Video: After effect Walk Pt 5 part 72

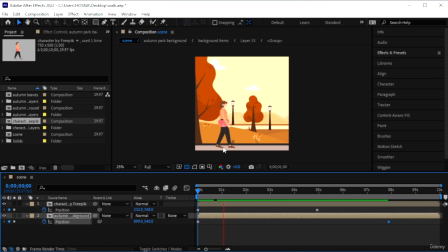Because the background needs to move slower than the character, because she's having the most movement.
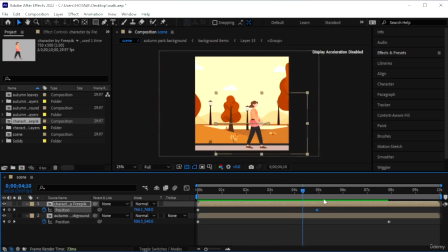And okay, that's better. I do want her to move out of frame, so like she just left the park. So delete the previous one, and now we have her just appearing.
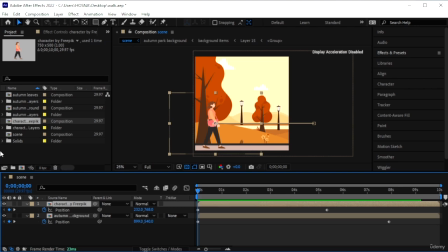And now our final element is the autumn leaves. Let's go ahead and get our autumn leaves. I'm gonna go on, double click on that composition. Oops, the composition.
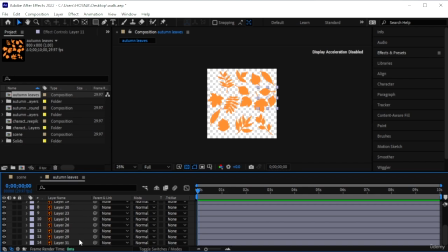We're going to select everything and just offset them out of frame. We can then decide which ones we want. Take them out of frame completely. You can delete the ones that don't make sense. Deleted that one.
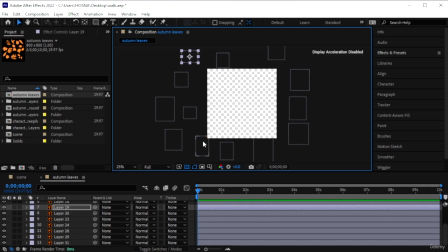Okay, so this is our scene no matter what. We can always scale it in the final scene. Let's go to the effects and presets and look for blur.
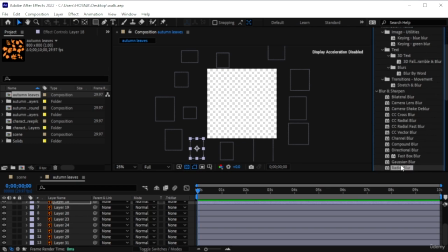Alright, so we want a really basic blur, Gaussian blur. Add that to all of the layers. We can add that to the composition actually, so we don't have to do this one by one. Select all of these layers.
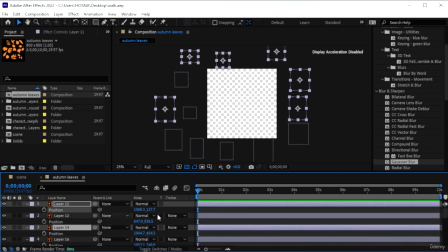Or one by one. Let's hit P, then we can deselect. So we're gonna decide how we want these to come in. We're gonna first turn on their stopwatches, then we're gonna click away.
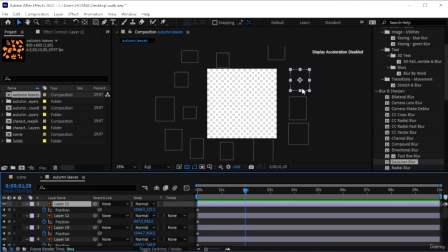So layer 11, move into maybe 2 seconds. I'm gonna make this to just come in like that.
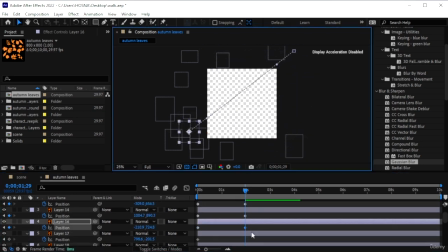I'm going to delete the ones that look like this. It won't look that cool with the blurring.
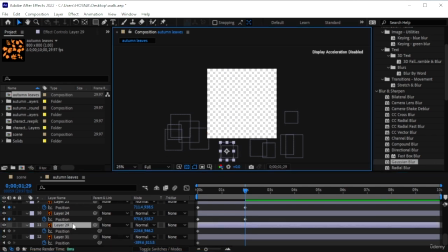And I think we have enough leaves. So I'm going to delete layer 29 and layer 31. So now we just have a bunch of leaves. Just doing that. Now let's go ahead and scale out a few of them.
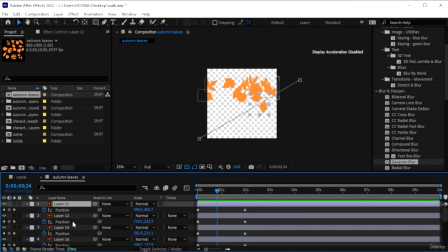Come to where we can see all of these layers. Maybe select some random ones throughout. Hit S on them and make them small. Okay. Then we can select a bunch of other random ones.
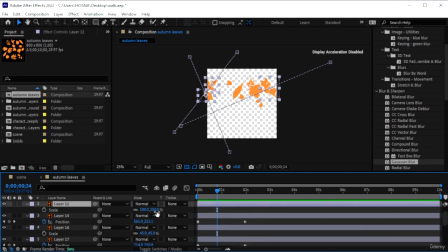And hit S, maybe make these bigger. So they're like in front. And the rest we can leave them that way. Now let's offset them.
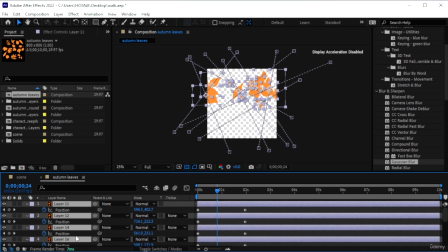Or just let's select all of the keyframes, hit U. I'm going to look at the ones that we made large. So this is small. This one needs to be moving quite slow because it's all the way in the back.
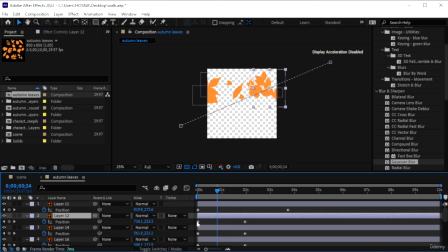This one this is big, so we want this to move rather quickly because it's in the front. This one is a medium size, so we can just bring them in here.
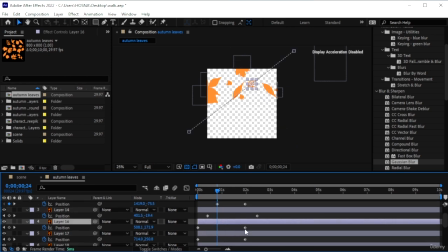Not too fast, not too slow. This one's slow, so just maybe make it appear from here. Extend the time. This one's also medium, so maybe bring it here.
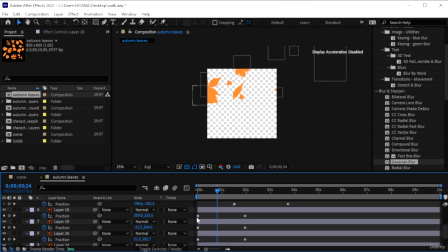Do that. This is another medium one. Just make them really random. You don't want to make them come in at the same time. That won't look cool. Have another large one. This is a small one.
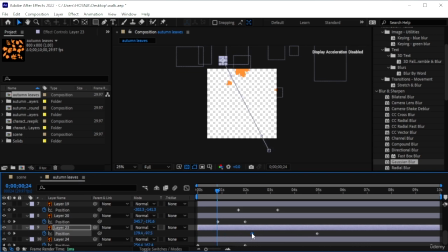It can be long. Then we have another small one. Make that long. So now these are going to appear at different times.